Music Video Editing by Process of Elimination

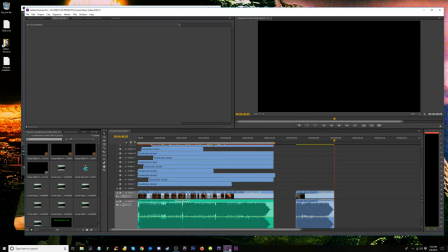(0:01)
Okay, let's edit.
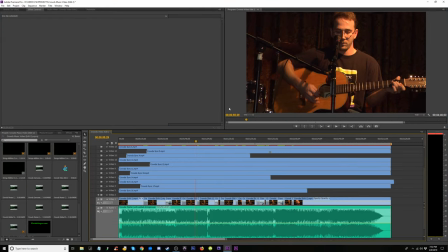(0:03)
If you don't know how I got here to where I'm at with these with the setup here with all these video clips,
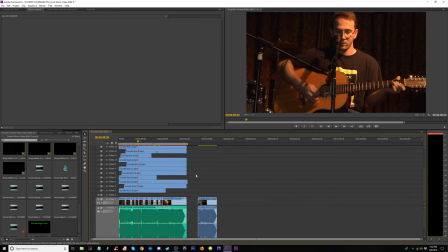(0:11)
you'll want to go back, possibly, if you care. If you don't know and you want to know, go back to my other video. It should be one of the last, not the last video, the one before that. I don't know. But anyway, it says something about whoa, that is loud.
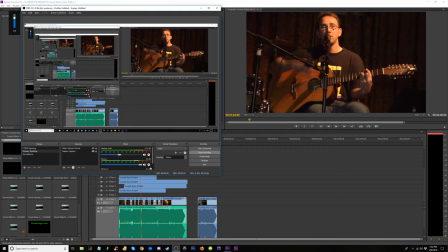(0:29)
My earphones, that is loud. Make sure that's low for you guys.
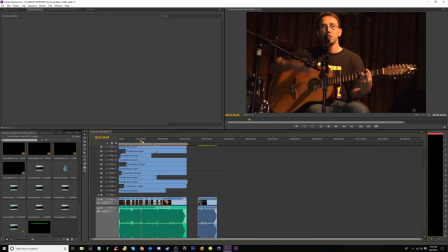(0:34)
So something about syncing up audio for music videos. So anyway, that's how I got this the way it's lined up as is.
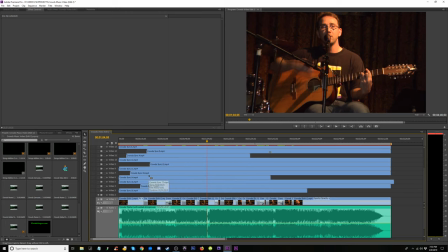(0:41)
That's enough talking. I'm going to go ahead and start showing you one way that I edit, and actually it's not really anything I've ever done before.
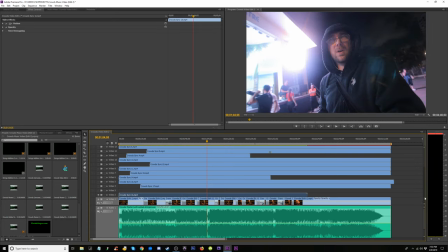(0:52)
I'm kind of making it up on the fly here, but what I did was I layered all these clips on top of each other,
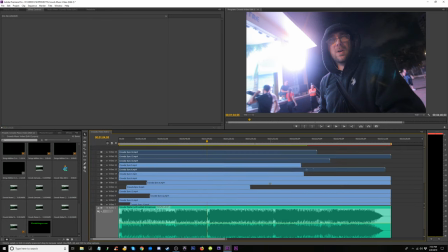(1:01)
and they're all in sync, so each one is a take,
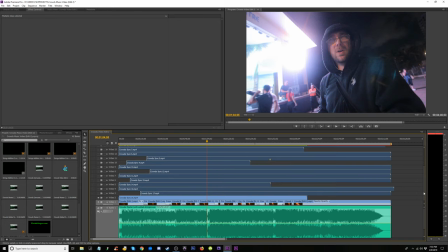(1:06)
so to speak, and I have them all here above the ones on the bottom, and all there is one audio track.
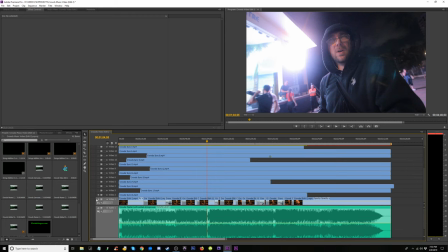(1:15)
And like I said, the other video will show you how I got here. But what I have here is this bottom video track is visible, and the second one here is visible. The rest are not. All this stuff is hidden. And really, I'm just going to go through, start eliminating stuff.
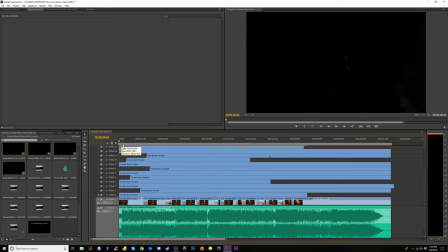(1:32)
And I'll explain what I'm doing, what I'm looking for. This is more of a creativity video. It's more of an artistic expression type video where I'm letting you into my thoughts as far as how I'm editing this.
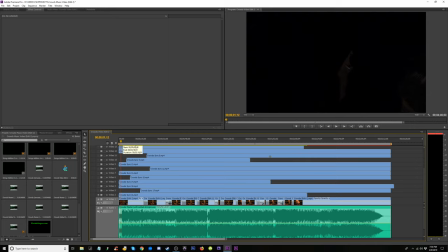(1:53)
This is not so much a how-to in a technical sense, but it's a how-to in a creative sense.
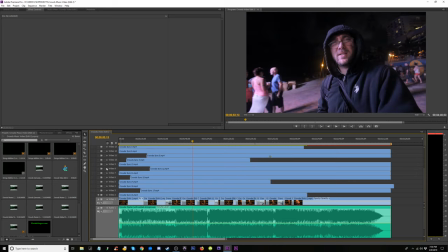(2:00)
Let me give you the gist of it. Any clip I put on here is going to be in time.
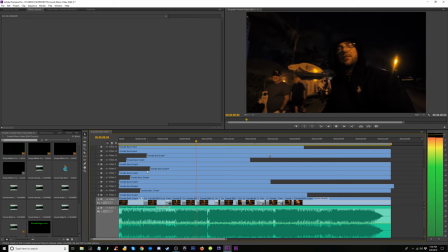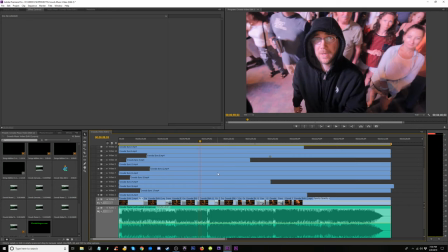(2:10)
Sort of. And everyone's going to be in time.
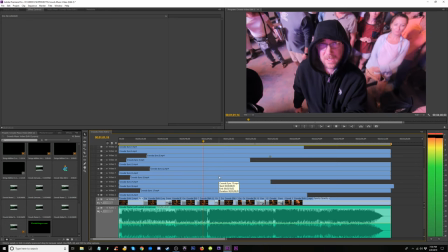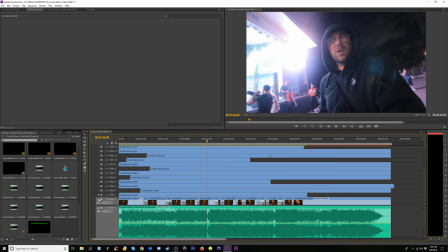(2:20)
Alright, so all these are ignored for now. I have the bottom one, which I did some editing on, and I have this one right here above it. So what I'm going to go through the song, and I'm going to eliminate all the junk from this channel.
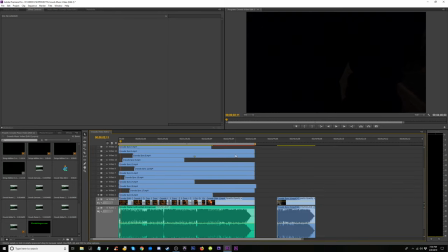(2:37)
Now, the song is about 3 minutes, a little more than 3 minutes, so either I watch this 3 minutes for all these channels, 3 times 18,
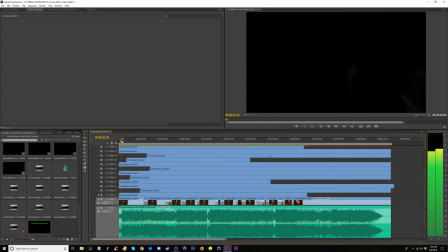(2:49)
or I skip through it.
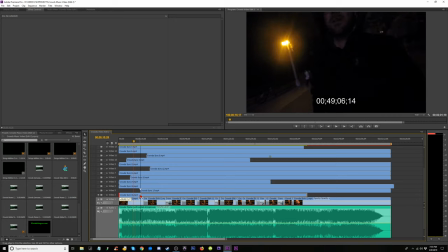(2:52)
All this is clearly junk until I get about, let's say, maybe right there where the light is.
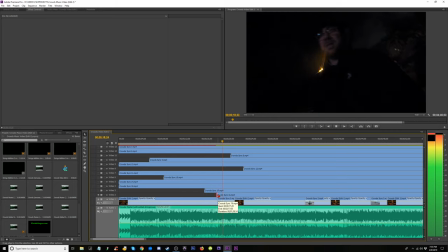(3:04)
I look stupid there, so I'm cutting it out. I look dumb there, so cut all that out.
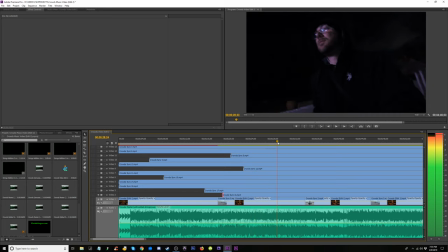Alright, I don't like any of this shaky,
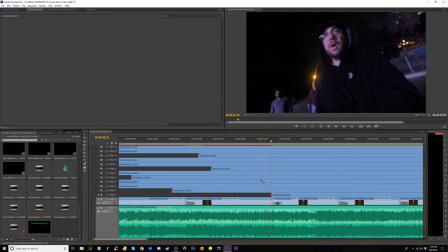(3:28)
and you can tell that I'm holding the tripod out in front of me.